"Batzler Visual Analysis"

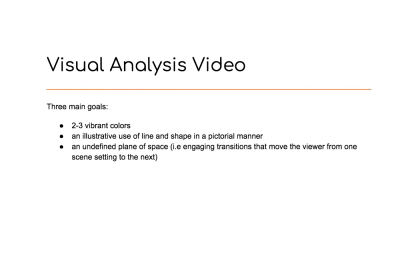0s
Hey guys, this is my video on visual analysis. Basically before going into this project, I knew I had three main goals in the finished motion design. I wanted to use two or three different but vibrant colors and complementary colors.
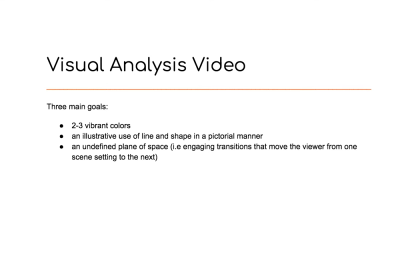20s
I wanted to have an illustrative use of line and shape. By that I mean I want to incorporate illustrations as well as text, but definitely focus on how I can use pictures to describe what's going on rather than just slapping some text in there.
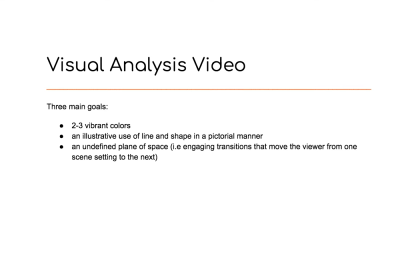38s
And specifically, I want to use like line, shape, negative space, and see how they can all interact with each other. And then my third one is taking advantage of the undefined space
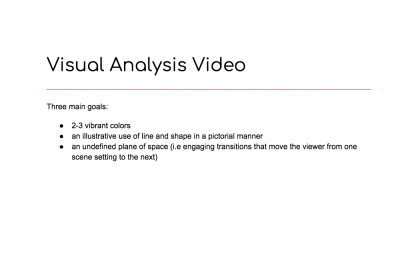54s
that you can have using After Effects or creating a motion design. And by that I just mean not keeping everything on the same plane or in the same setting, using lines and different designs to move the viewer's eye basically throughout the composition.
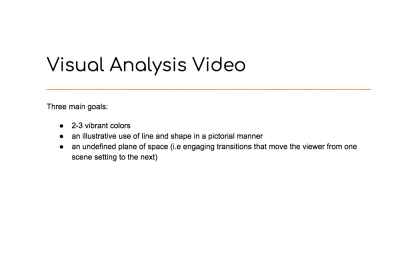75s
Alright, so the first example I found for visual personality is this short GIF right here.
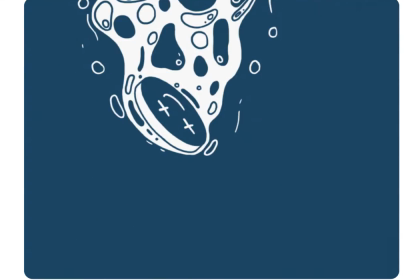83s
It just loops like that, but I definitely think the snake, the familiarity of the snake coming back to the place that it started from,
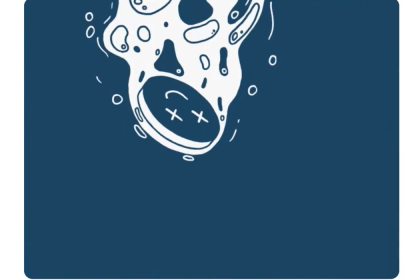92s
and the colors it uses, the like two different types of blue,
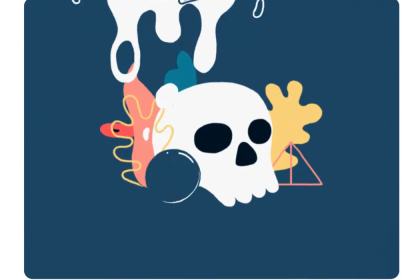97s
two different types of reds, and then yellow, keeping it like muted primaries
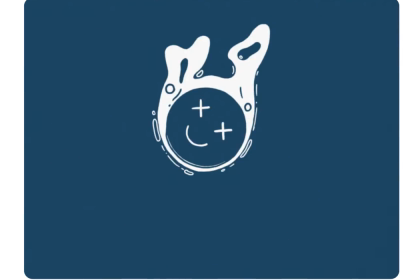103s
is, I'm definitely drawn to that, and that's something I'd like to use in my video.
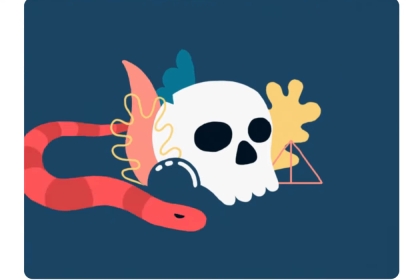108s
The movement is very clean and fun and upbeat,
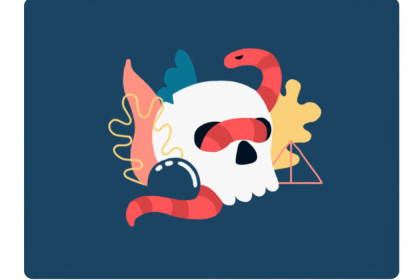113s
and it lets your eye move across the plane really easily.
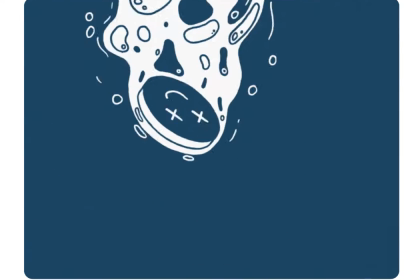118s
And then my second example for visual personality
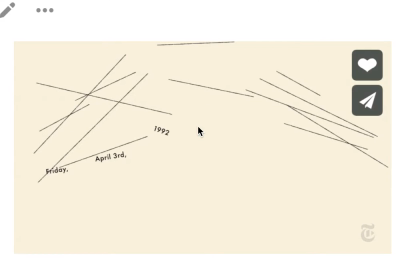123s
is a short video called A Kiss Deterred.
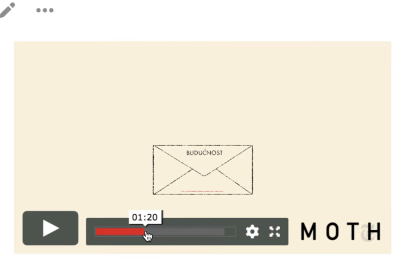130s
And I picked this video before I show you because the use of line and shadow or shape in the way the artist draws forms and creates transitions.
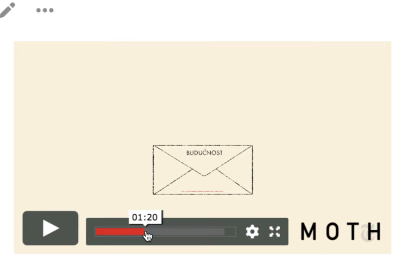145s
It's not just, there's no lull in the design, it constantly moves and keeps the story going. So I'll play a little bit of this, and I might skip around.
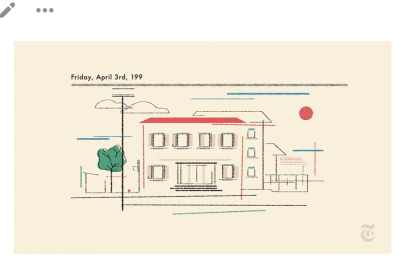159s It was Friday, April 3rd, 1992. We were in class, they just told us to go home.
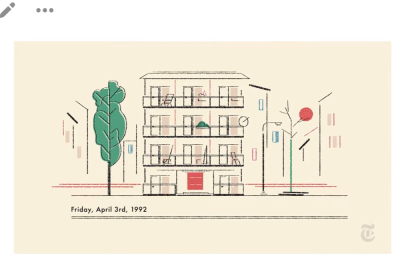167s So I walked to my building, I started walking upstairs.
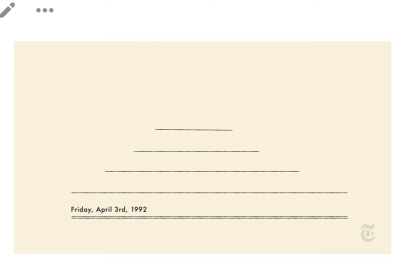172s Halfway up, there's just a giant explosion that threw me down the stairs.
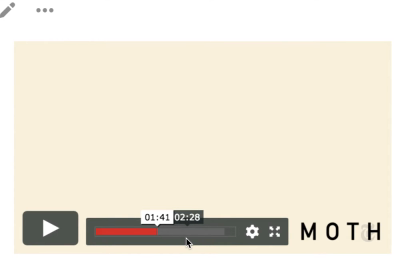178s
That's the first good bit. I really like how they incorporate the text as in a narrative, like the date, and as soon as the explosion hits, everything falls with it. And then right here,
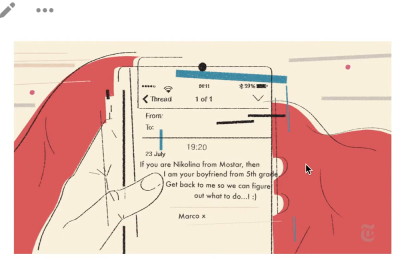197s
before I even play, you can see how they take the basic shape of something that we know, like an iPhone. They also do it with a clock, another place in the video, and the way they compose it is just out of shape and line.
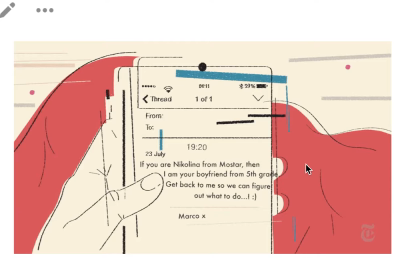211s
And I think that adds a sort of sophisticated personality to the video.
If you're Nicolina from Mostar, then I'm your boyfriend from 5th grade.
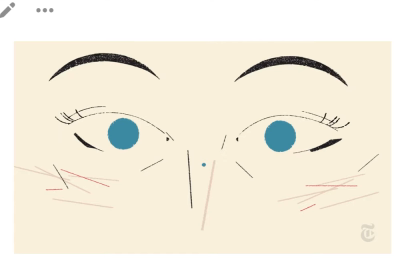224s Get back to me so we can figure out what to do. We agreed to meet up.
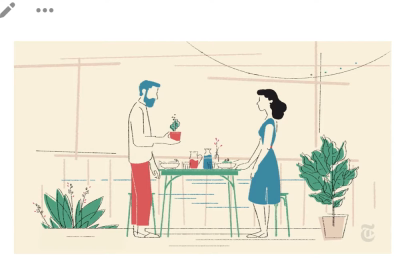232s I went back to visit Mostar. We had some wine and talked for hours.